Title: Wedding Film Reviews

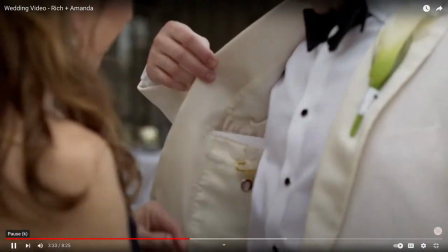thank you you're welcome thank you so much I love you too
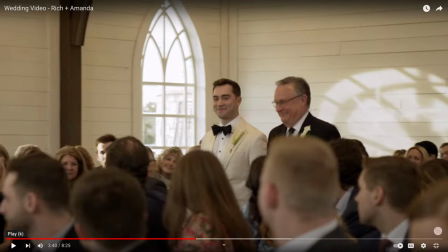big days I just want to say I love how you just let that moment sit because I think so many of us would have seen that moment with him and his mom and wanted to just put because she didn't say a whole lot of crazy interesting things but it was the intention behind what she said
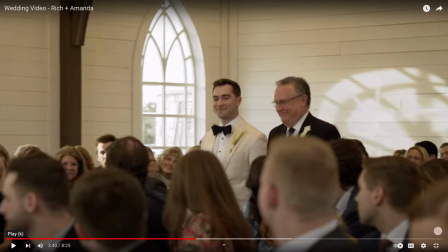and And a lot of us would be tempted to just put music over that and kind of make it a montage moment. But I like how you just let it sit. I just, that's what couples really want to see in their films. And good job on including that moment and just not crazy editing it.
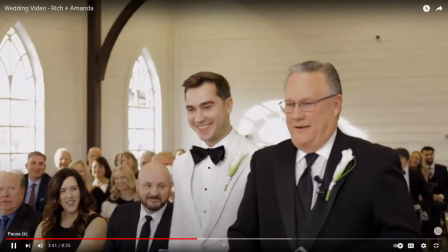What a wonderful gift this is to be in such a beautiful place.
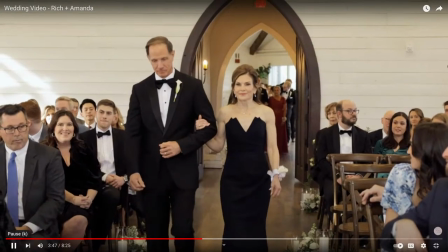And all of you that are here, welcome to watch Richard and Amanda
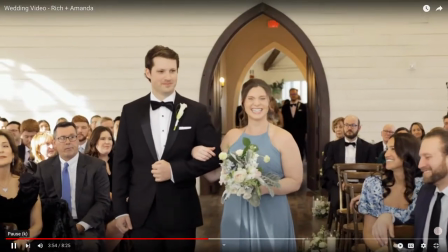as they join hands today. and as they give their lives to each other for the rest of their lives.
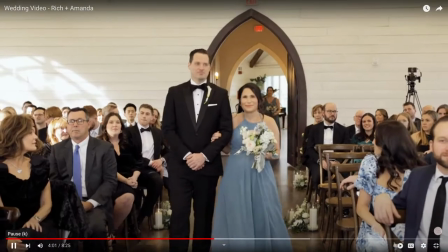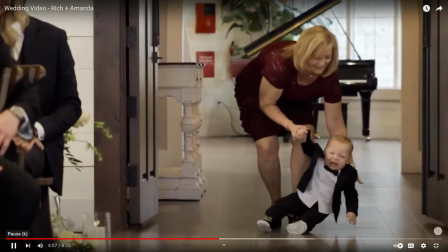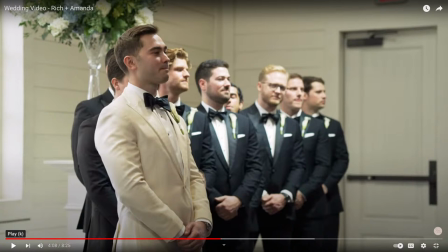I don't know. I don't know if I would have included that shot in that moment because you literally have the baby having an anxiety panic attack and then you cut to this really sentimental shot of the groom and it looks like he's reacting to the baby.
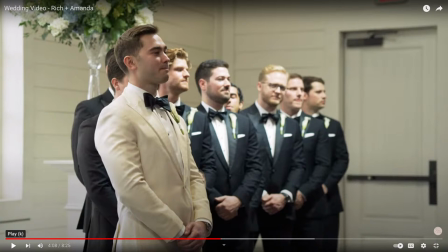like the baby's literally dying and then the groom's totally chill and not acknowledging it in the next shot i would have probably kept that differently but it's
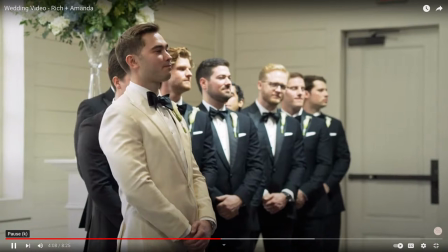it's funny nonetheless came into my life it was a breath of fresh air
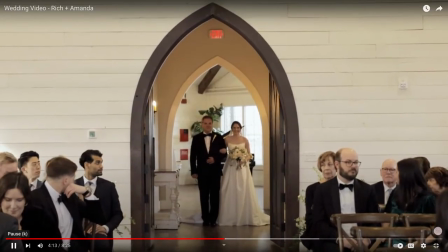the more time we spent together the more i realized i didn't have
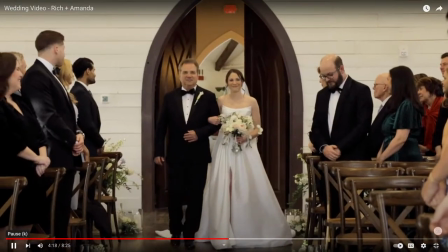to pretend to be someone to try to impress you you became the first person
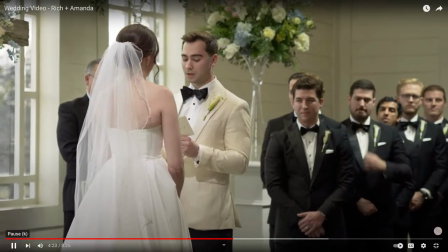who allowed me to shed every layer of insecurity and unashamedly be myself around.
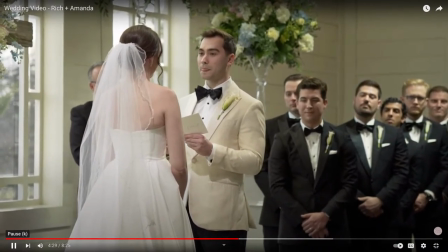I could do this because from the start, you were the most genuine and sincere person I'd ever met.
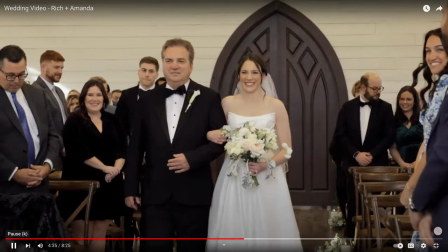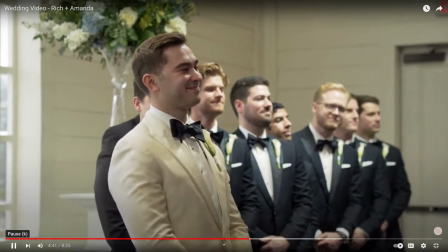My vow to you is to place God first and foremost in every facet of our relationship,
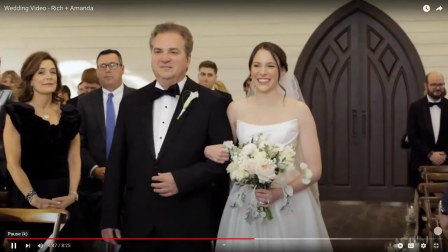surrendering it to him to build, strengthen, and reinforce.
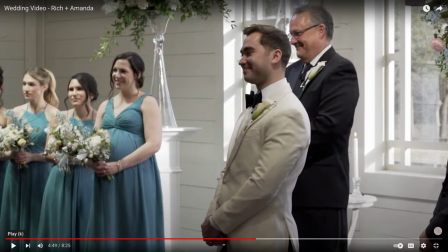So I would say that shot of her coming down the aisle was a little bit long. Felt like a little bit like, okay, I'm a little uncomfortable with how slow and long it is. I would probably cut it a couple seconds shorter.
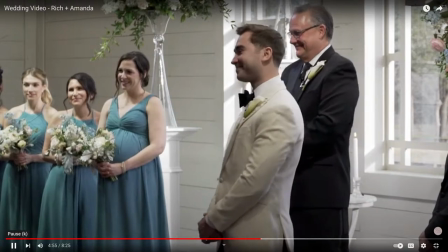I vow to give my best in holding accountability for maintaining Christ as the cornerstone of our love, because our love is only made perfect through him.
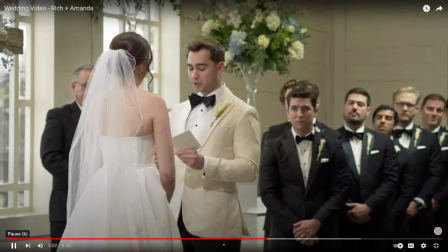Finally, I vow to unequivocally give you and whatever family we're blessed with,
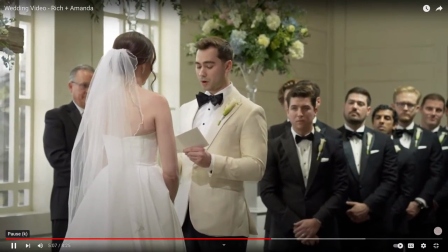all of me, all of my heart to love,
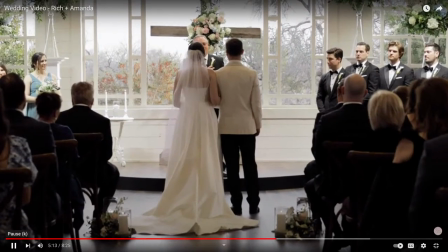all of my strength to endure, all of my body to shield, to give you and our family every last piece of me to protect,
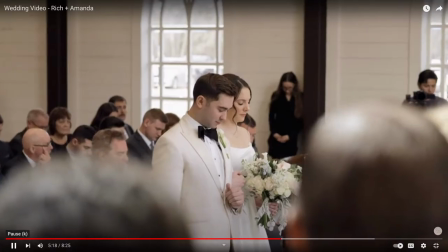grow, love, and cherish forever.
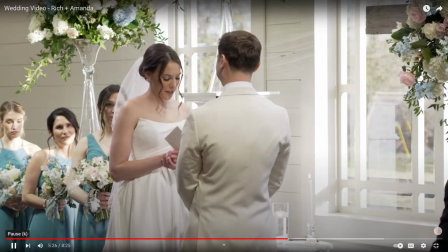i love you for how you support me and bear through the years you are truly one of the kindest and most giving persons i've ever met
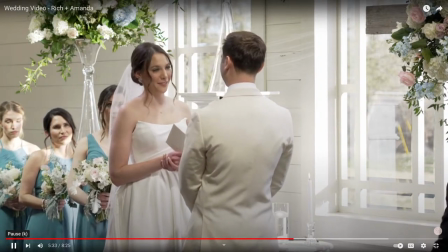and this shows every day in how you treat me your family your friends even your patients and most importantly there